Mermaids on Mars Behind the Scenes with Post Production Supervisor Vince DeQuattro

We didn't want to do warps and morphs and all kinds of crazy stuff that would sort of break that stage performance. We wanted it to almost be, if you could do it on the stage, we want to put it into post. If you can't do it on the stage, then we don't want to do it.
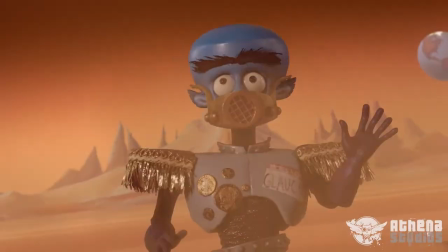(4:27)
There's one giant crane out at the end of the Mars sequence where Glaucus just misses his target.
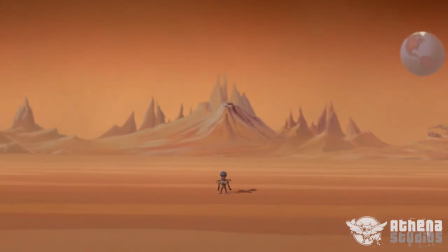(4:35)
We put a really big crane back in that one, so that was kind of fun.
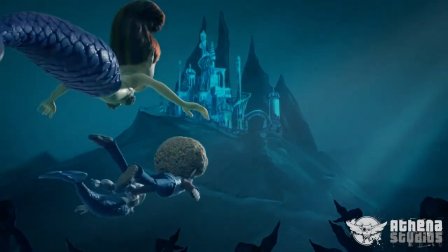(4:39)
Some of the other ephemera that you'll see underwater are the caustic effects in sequence, sort of underwater god rays,
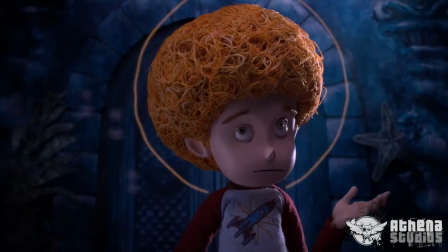(4:47)
and the kind of refraction index that you get sometimes underwater, kind of refraction through water gives you the sense that you're actually underwater. So the challenge that we had was, because of budget, we didn't necessarily mouth animate in some of the sequences. So on Mars, because Mars is such a special place,
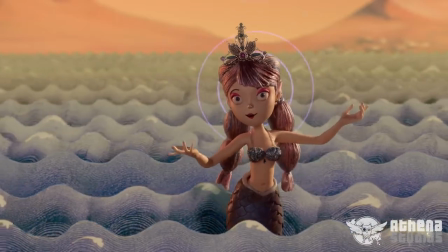(5:11)
the mermaids don't talk. They mentally communicate with you.
It will allow you to breathe underwater and communicate with your mind.
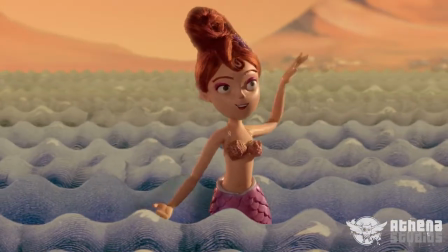(5:20)
So some people didn't really understand that. So we wanted to sell the fact that the mermaids were communicating telepathically with Julian at first,
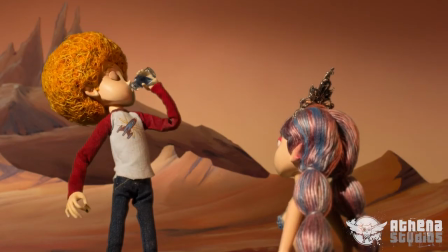(5:30)
and before he drinks his magic potion to allow him to swim underwater, he can't mentally communicate either.
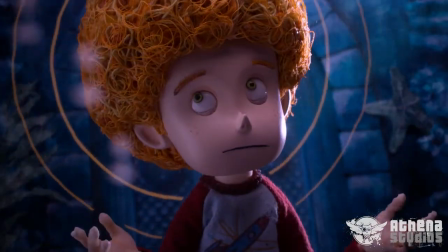(5:38)
So once they're all mentally communicating, we wanted to sell that. So we used the mental bubble, which is basically a radio wave effect within After Effects. So that actually is one of the most important post-production additions to help sell kind of a budgetary omission and a major plot point.
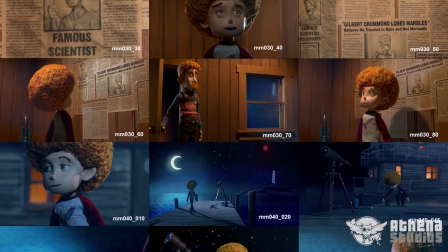(5:59)
That's what the director does for you. You know, John was always there for us.
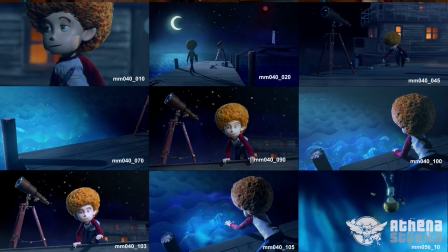(6:05)
So we would go away and do blocks, and then we'd come back with sequences. And near the end, we were doing color sheets and stuff, so John could see that. But basically, we would try to put together a sequence for him,
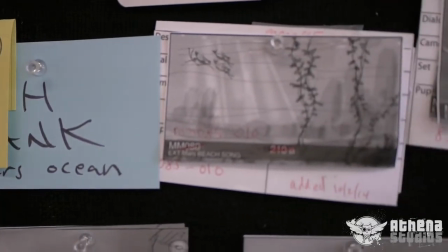(6:17)
and then show him our solution set based on the original boards and the original cut.
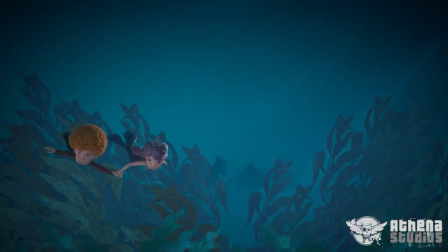(6:24)
And he would give us feedback, or he would go to Nancy, our client, and he'd ask Nancy what she felt.
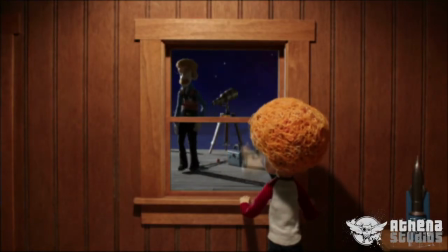(6:31)
So there were some very tricky, very complex comps that we used at the end.
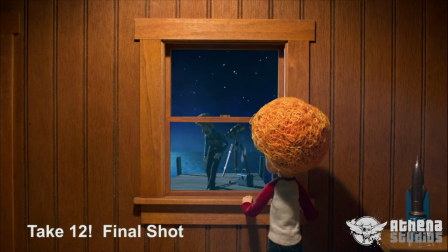(6:36)
But again, we wanted to serve that stage sort of look, that sort of Méliès, sort of organic cutout look. So you're right. Like at some point, we went from full-blown halation and fogs and stuff back to sort of a more cutout look
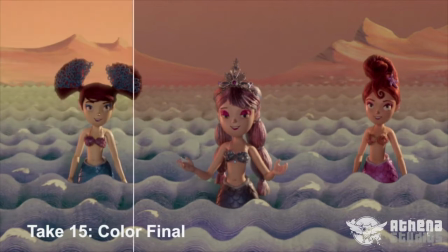(6:52)
and we added drop shadows and some other stuff too to sort of help sell the fact that the mermaids are sitting between wave ranks. Another element to help sort of instill the idea of like them splashing, but without having us render water in like a particle system. So we've got these really cool graphic wave animations that are just basically flats that he
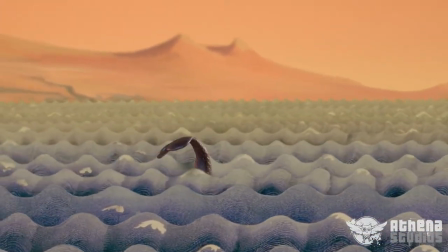(7:13)
crafted together in Photoshop that we then dropped in with drop shads just to show that they're actually in place on the stage.
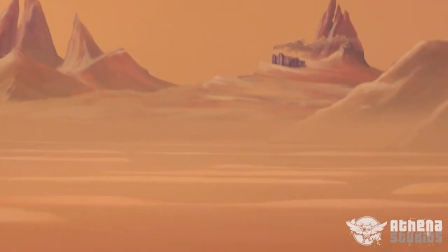(7:19)
Very cool. Jorge showed me really cool magic with 3D cameras. We have a lot of multiplaning 3D cameras in the show to help with parallax. That we couldn't have possibly put our animated elements in front of all these stage elements.
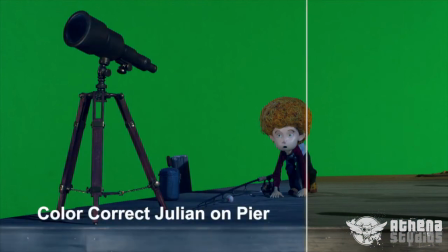(7:35)
And so a lot of the animation was shot on green, and so we were able to sort of put this additional multiplane work in post.
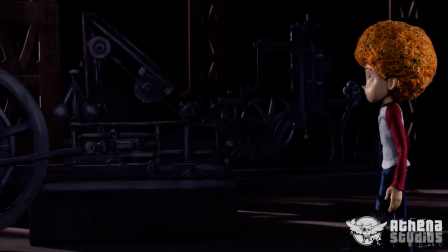(7:43)
When I was a kid and I would open that next picture book, fan fold, remember those pop-up books that had that kind of really cool kind of layered look?
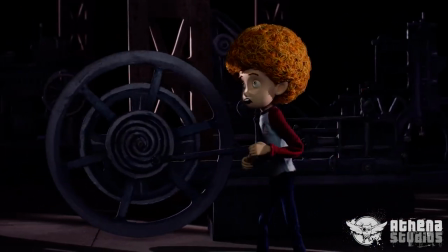(7:52)
I sort of imagined we were doing the same thing.